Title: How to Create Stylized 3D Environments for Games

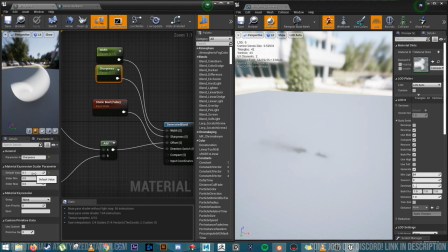24:48 The sharpness, we have it set just to 0.1. Again, if we set that 0.5, save that.
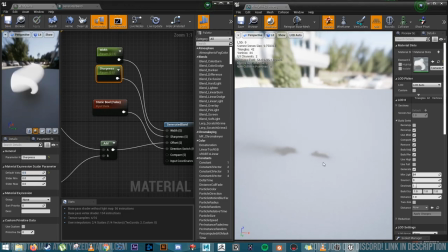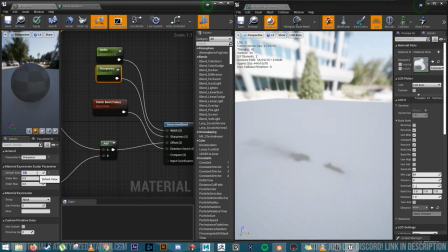25:03 one. You're just not getting as nice of a gradient off of it. So we'll put that back down to 0.1.
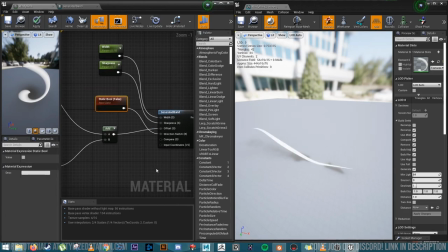25:18 And then this static Boolean false, because we're just going in one direction. And then that just gets plugged into your emissive color. And that is all you really need for this.
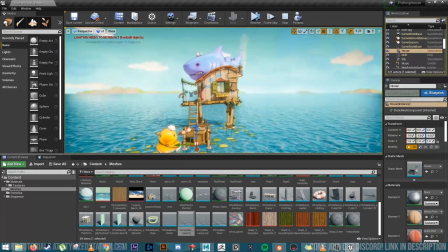25:36 So once I got this wind, the wind in, I was like, huh, like I really like that.
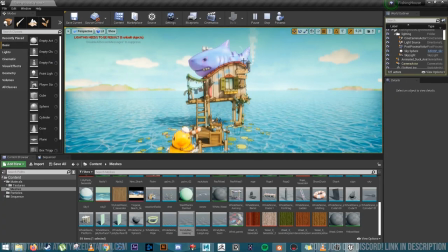25:44 And I came up with the idea that a little chimney, like, which wasn't in the concept, would be really cute for a scene like this. And it would just add some nice detail to the right side of the piece.
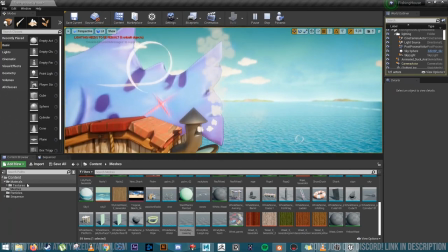25:56 So I went about making that. And that's just a particle system with this cute little smoke in it.
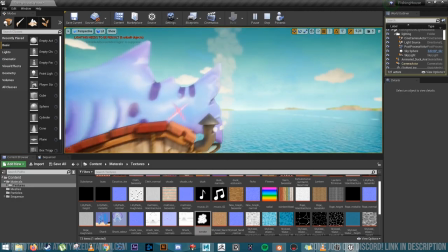26:04 And it just puffs away. And I think that adds so much character.
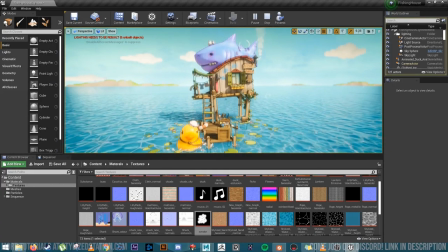26:09 So now I had the water moving, the lily pads moving, the duck bobbing, some wind lines and the smoke. And I'm still like, what else does it need? So at the time, I only had this crate here.
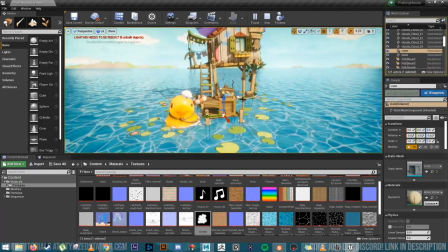26:21 This crate didn't have anything on it. And I was trying to figure out what would be really cute.
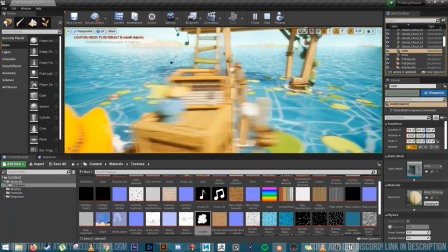26:27 And I came up with the idea to have a radio there. And another friend, it's really important to get so much feedback from your friends.
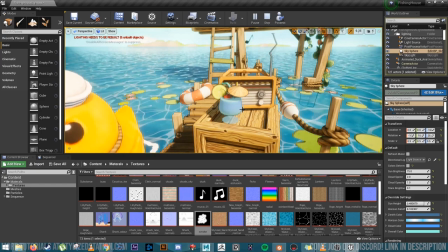26:34 Like, don't be scared, show off your work. They may have some amazing ideas that will really help push your scene. And my own friend was like, you should add a cocktail.
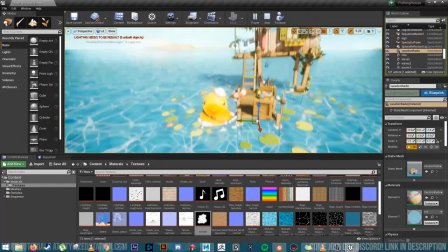26:43 I thought that'd be really cute and kind of add like a story element to who's living in this house.
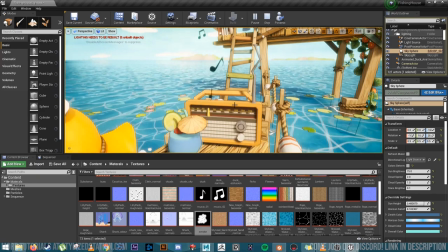26:49 So I made the radio. Once I had the radio in, I was like, well, obviously now we need some cute little music notes.
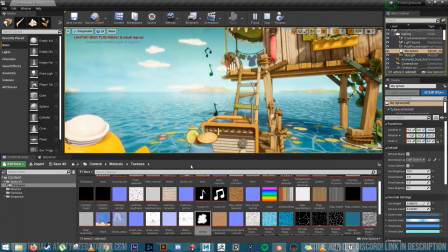26:56 So those were just textures plugged into a particle system.
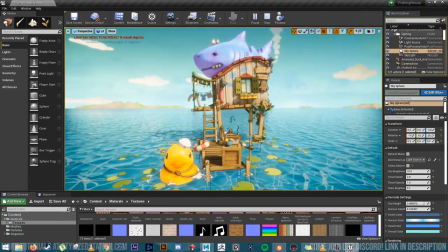27:03 And there we have it. Now we have lots of different layers of detail and motion to the scene, and it really brings it to life.
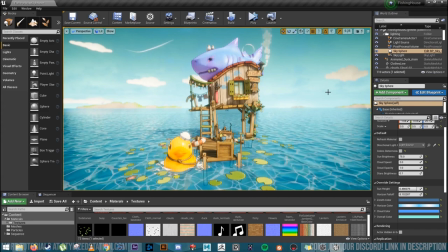27:13 Another thing that I want to talk about is how much work your post-process volume can do for you. And if you're used to just modeling and texturing assets and not really getting into engine much, or you know, you're scared of some of these settings, I'm here to tell you that don't be afraid and
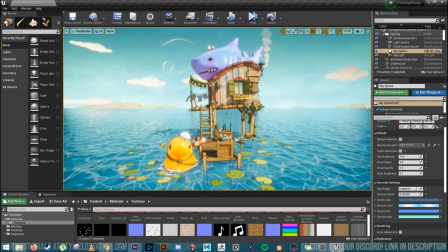27:32 have fun playing around with some of the different effects you can get and different lighting setups you can get. Like, really get stuck in and see what things can do. Obviously, don't get too carried away, because you can push your
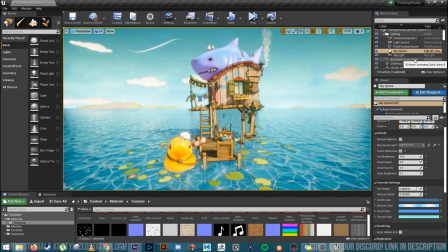27:46 lighting or your post-process effects in a direction that are no longer very true to your textures, and that can cause conflicts. But I want to explain a little bit about what I did here. So with my post-process and my lighting, so to back things up, I didn't really want to deal with light maps very much.
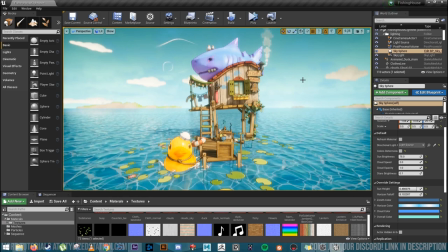28:05 A lot of people opt for baked lighting, and that's great, but I wanted to be able to iterate with my scene really quickly, just pull things in, see how things were looking, move stuff around, and I didn't really want to have to worry about baking and rebaking lighting all the time. So I went for a fully dynamic light setup.
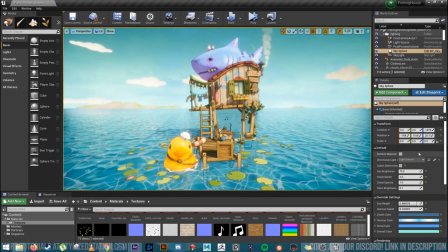28:26 You just have to set all of the lights in your scene to movable. Right here. And that way, when you move things around in your scene, they will be impacted by the lighting in real time, and there's no need to rebake anything.